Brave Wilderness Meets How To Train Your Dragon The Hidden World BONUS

What's going on guys?
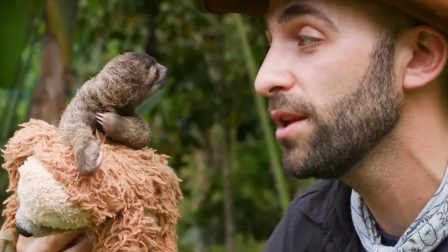5s
My name is Coyote Peterson, host of the Brave Wilderness YouTube channel, and I'm a huge fan of the How to Train Your Dragon film franchise. I think we can all agree that the filmmakers did a phenomenal job with the design of the dragons. However, one aspect that's always astonished me has been the animator's ability to make the dragons fly, as if they're real living creatures. Now, given my observations of winged animals in our world, like bats and birds, I'm always on the lookout for subtle, yet massively important details when it comes to depicting flight on screen. So, with that in mind, let's take a look at some of the animals that have helped inspire the art of dragonflight.
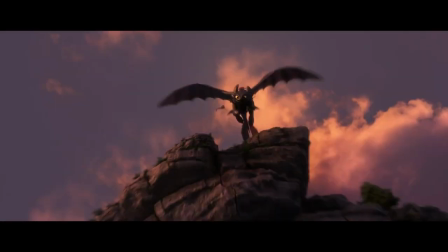There's a lot of research that went into the flight mechanics of these dragons.
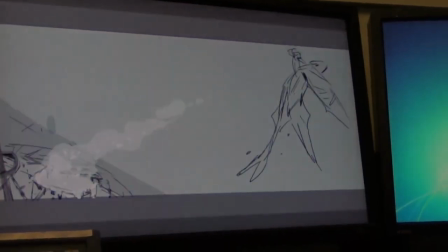60s
Our animators did a lot of tests and there's a rigorous training module
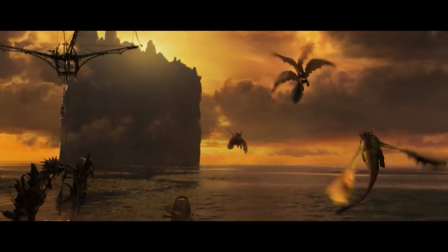65s
that they all have to go through when they join the How to Train Your Dragon films which is called Flight School.
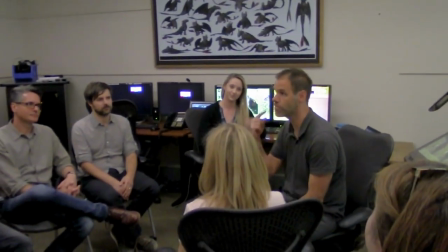72s
Flight School was designed basically with some very simple lectures about animal anatomy and the physics of flight.
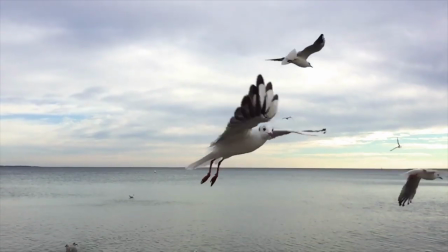80s
It's where you really study the movement of wings from birds and bats
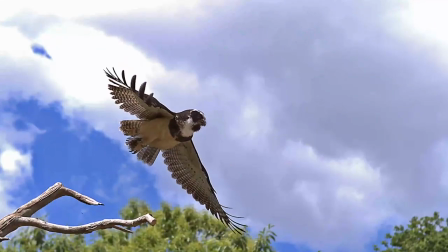85s
understanding the lift to believably convey flight.
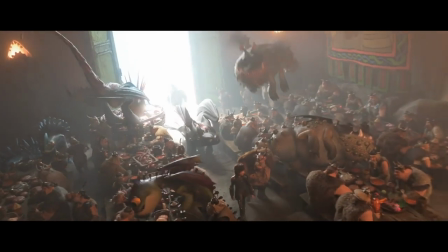89s
But if you look at the Gronkul, he flaps his wings almost like a hummingbird, and it allows him to sort of hover,
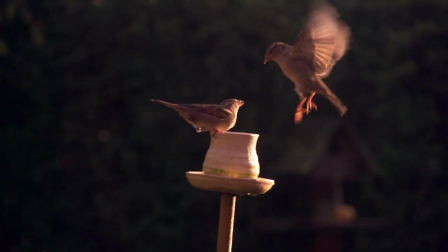96s
whereas Toothless was meant to be very flight-worthy. So he was designed, actually, with a sparrow in mind, and he needed to be very dynamic.
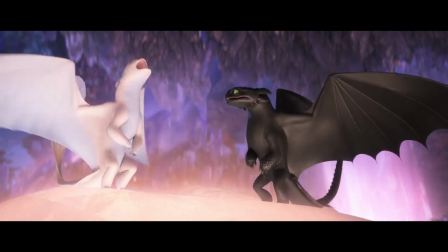105s
We gave him kind of a translucent membrane between the wing fingers,
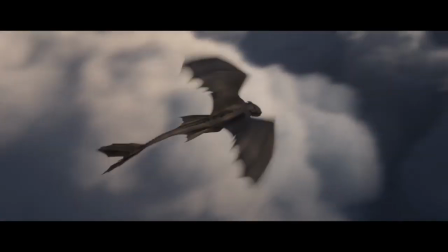110s
almost like a bat, and that allows him to kind of catch and control the air currents in a different way than, and say,
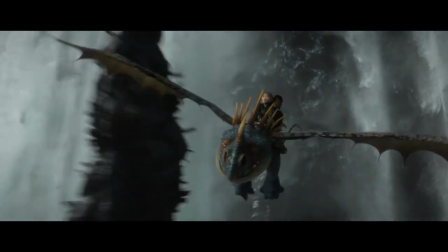117s
Astrid's dragon, which is a deadly natter. It has very bird-like qualities, and so we leaned a little bit more into a parrot. Often our shots were gonna be filmed against blue sky, so we had to sell the presence of air, like turbulence,
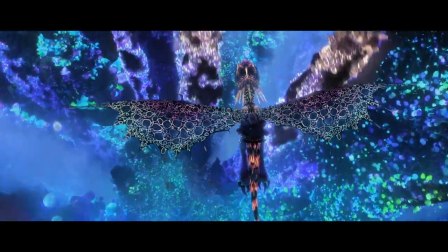133s
and lift, and drag, and how does a wing actually beat? And it's not what you picture, or the way you draw it as a child, where it just kinda goes up and down.
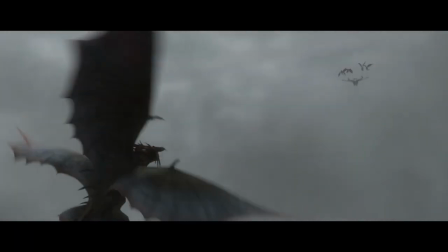142s
It's actually a complex rotation. It's a large creative pool to draw from and we tried to make sure that every dragon had very unique abilities even down to the design of the wings.
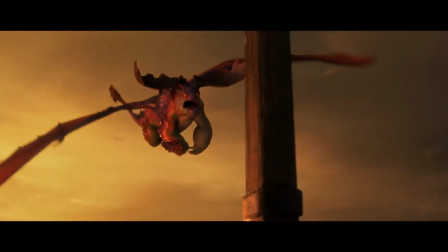154s
We wanted people to believe in these dragons. We wanted to believe in their physicality, in their reality.
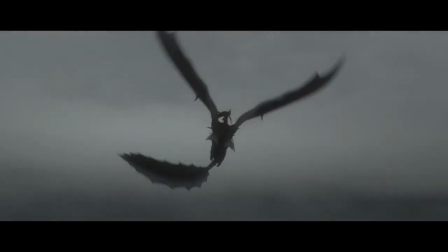160s
We wanted to believe that flying was actually difficult and dangerous. We wanted to create obviously a broad sense of design possibilities for our dragons.
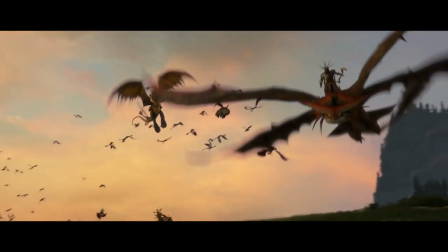169s
We needed that because we had so many different types.
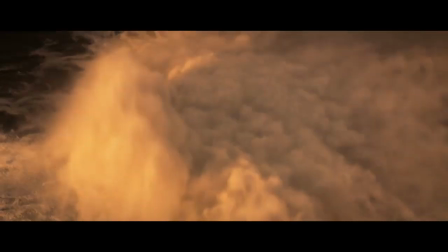171s
These animators, they had to prove to everybody that, okay, here's how flight works, and I believe that this dragon really exists. We want it to be magical.
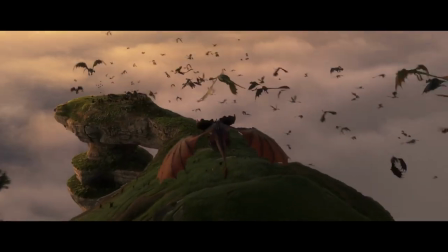Who wants to go to dragon flight school? I know I do. But how cool would that be? Sitting on the back of a dragon like Toothless, soaring through the air, and defending your Viking kingdom. And after watching a behind-the-scenes video like that, I think we all certainly have a new appreciation for all the research and the science that goes into lifting all of our favorite dragons up into the air. Hi there! My name is Coyote Peterson, host of the Brave Wilderness YouTube channel. And if you're watching this video, it means that, like me, you're a huge fan of the How to Train Your Dragon film franchise. As a matter of fact, I've seen all of the movies multiple times. Now, one aspect that has always fascinated me has been the design of the dragons. Even his animations, they're so incredibly lifelike. And I'm not just talking about the main characters. Each and every creature fits perfectly into Berk, the Viking world they live in. But have you ever wondered where the filmmakers found their inspirations for the dragons' designs? Let's find out.
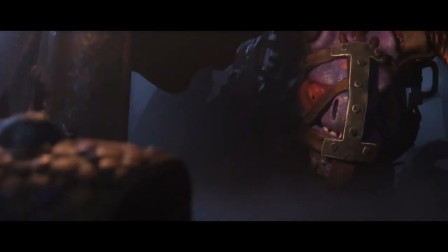When it came to designing the dragons, what we really tried to do was just combine known animals and their specific attributes with something that would be unrelated.
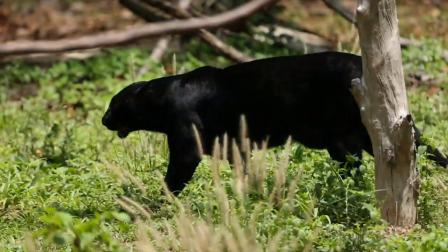276s
Toothless, for example, was the combination of a black panther and a salamander.
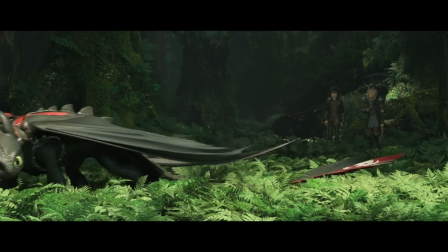281s
Not a combination that you would really expect, but it actually gave us kind of a mammalian influence. Every dragon has some sort of inspiration outside of just the reptilian world.
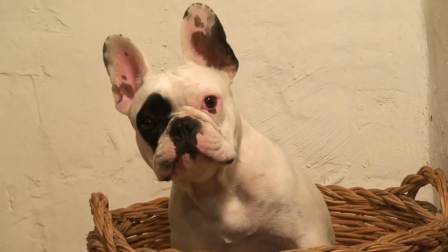292s
Hobgobblers are the French bulldogs of our director, Dean. I have French bulldogs, so they were part of the design of this character.
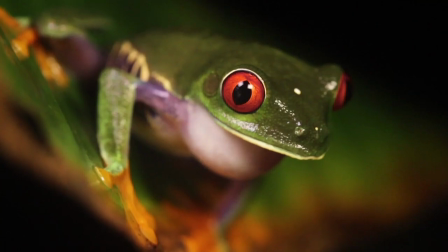301s
They're based on a French bulldog combined with like a tree frog.
Gah!
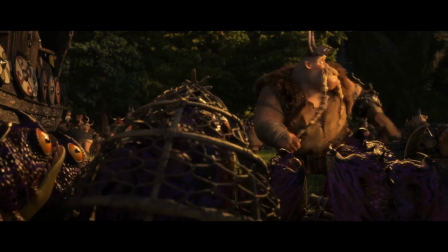306s One, two, three, four, five.
And to add to it, part of the voice of the hobgobblers is my Frenchie, Gordie.
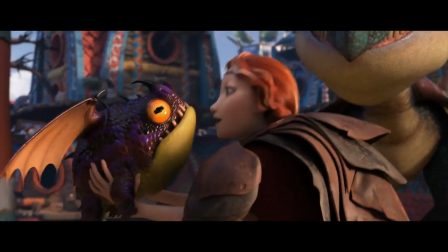314s Now, who's hungry?
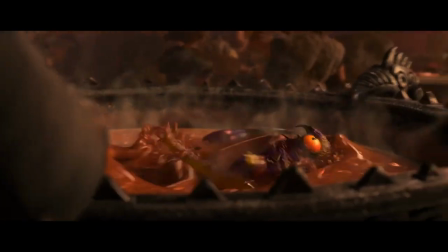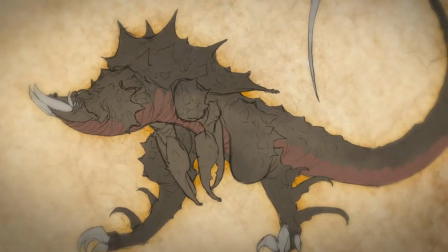323s
Any idea of dragons we might have, we wanted to fit it into our style.
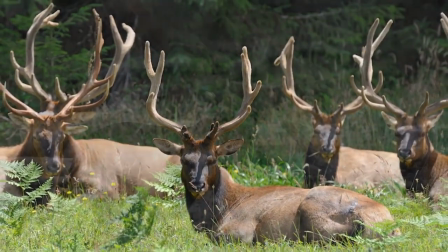327s
So, find the basic shapes that represent a certain type of animal, and then turn it into a dragon.
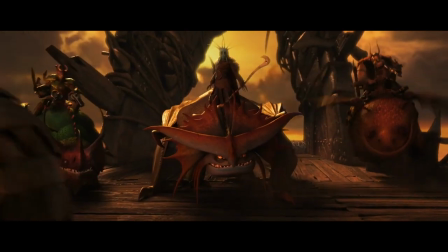334s
Cloudjumper, for example, who is Valka's dragon, was largely based on the attributes of an owl.
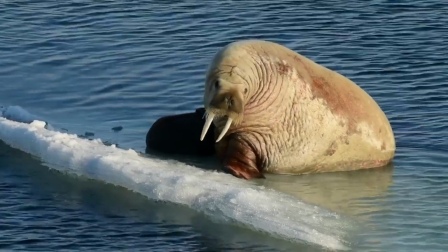341s
Bronco is really supposed to be a big, grumpy walrus. and mixed with reptilian traits. In the Light Fury, Dean's key instruction was, it should feel a little bit like Light Fury is the lioness.
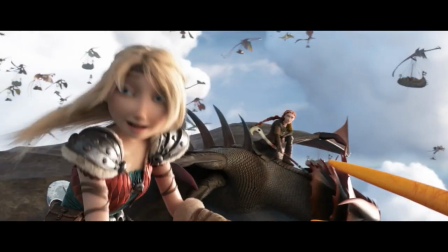357s
So we looked at snow leopards.
The Light Fury! She's following us!
Death Grippers are the evil dragons. They're pure evil.
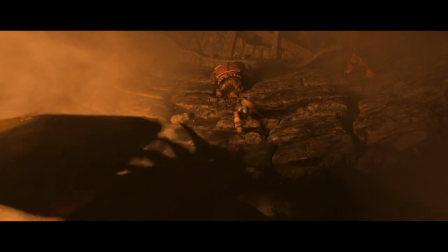370s
So we took a lot of references of all the things that are kind of scary to us, like scorpions, for example.
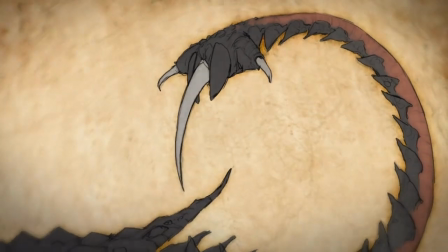377s
It's an obvious reference, actually, when you see their tail curling up with a stinger.
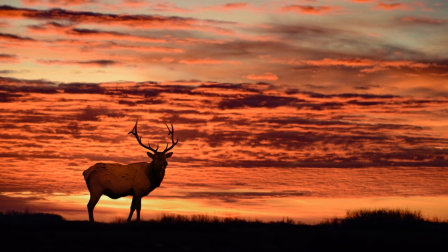385s
The gore gutter was actually based on a great elk, this ancient elk, and its rack of antlers was so impressive.
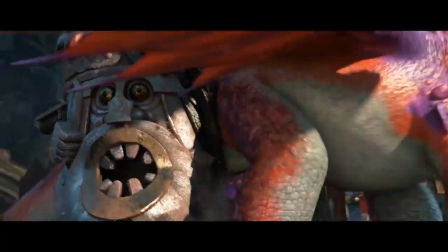394s
They looked like they were about 12 feet across. Very impractical, but we thought it might be a nice inspiration to explore a dragon that we hadn't seen before.
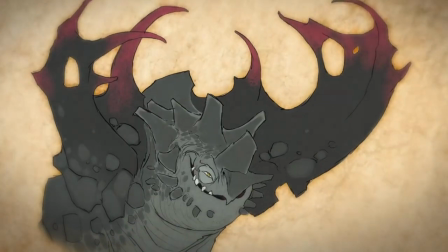402s
At the time, we didn't know exactly how to bring that into a design, but that's literally starting with the antlers and then little by little, creating the shape of what was left of the dragon.
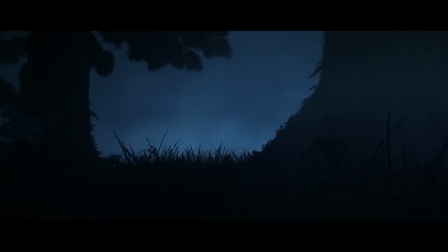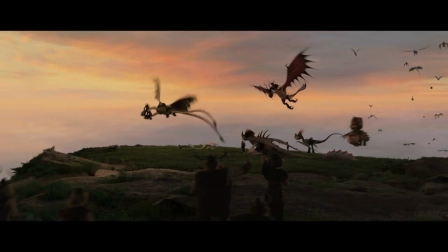422s
The design aesthetic and the overall feel we were going for was one of physical accuracy
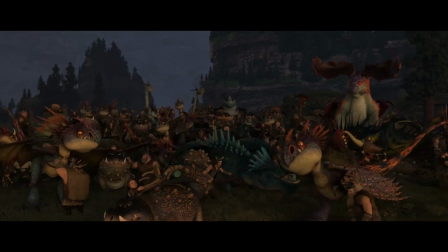431s
in the sense that we wanted you to believe that these dragons existed at one point on this planet,
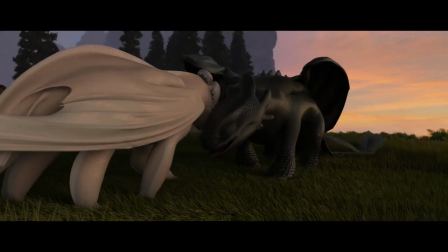435s
that they share traits with animals we now know, and it makes everything much more credible.
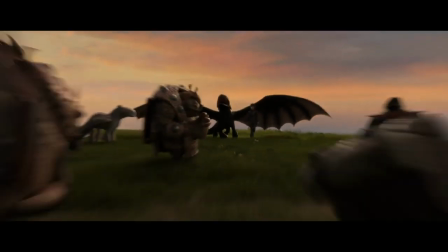Wow. I would have never guessed that Toothless was part salamander and part Black Panther. How cool is that? So now when you go back and re-watch the films, you'll be able to recognize how the natural world of animals helped inspire the imaginary universe of dragons.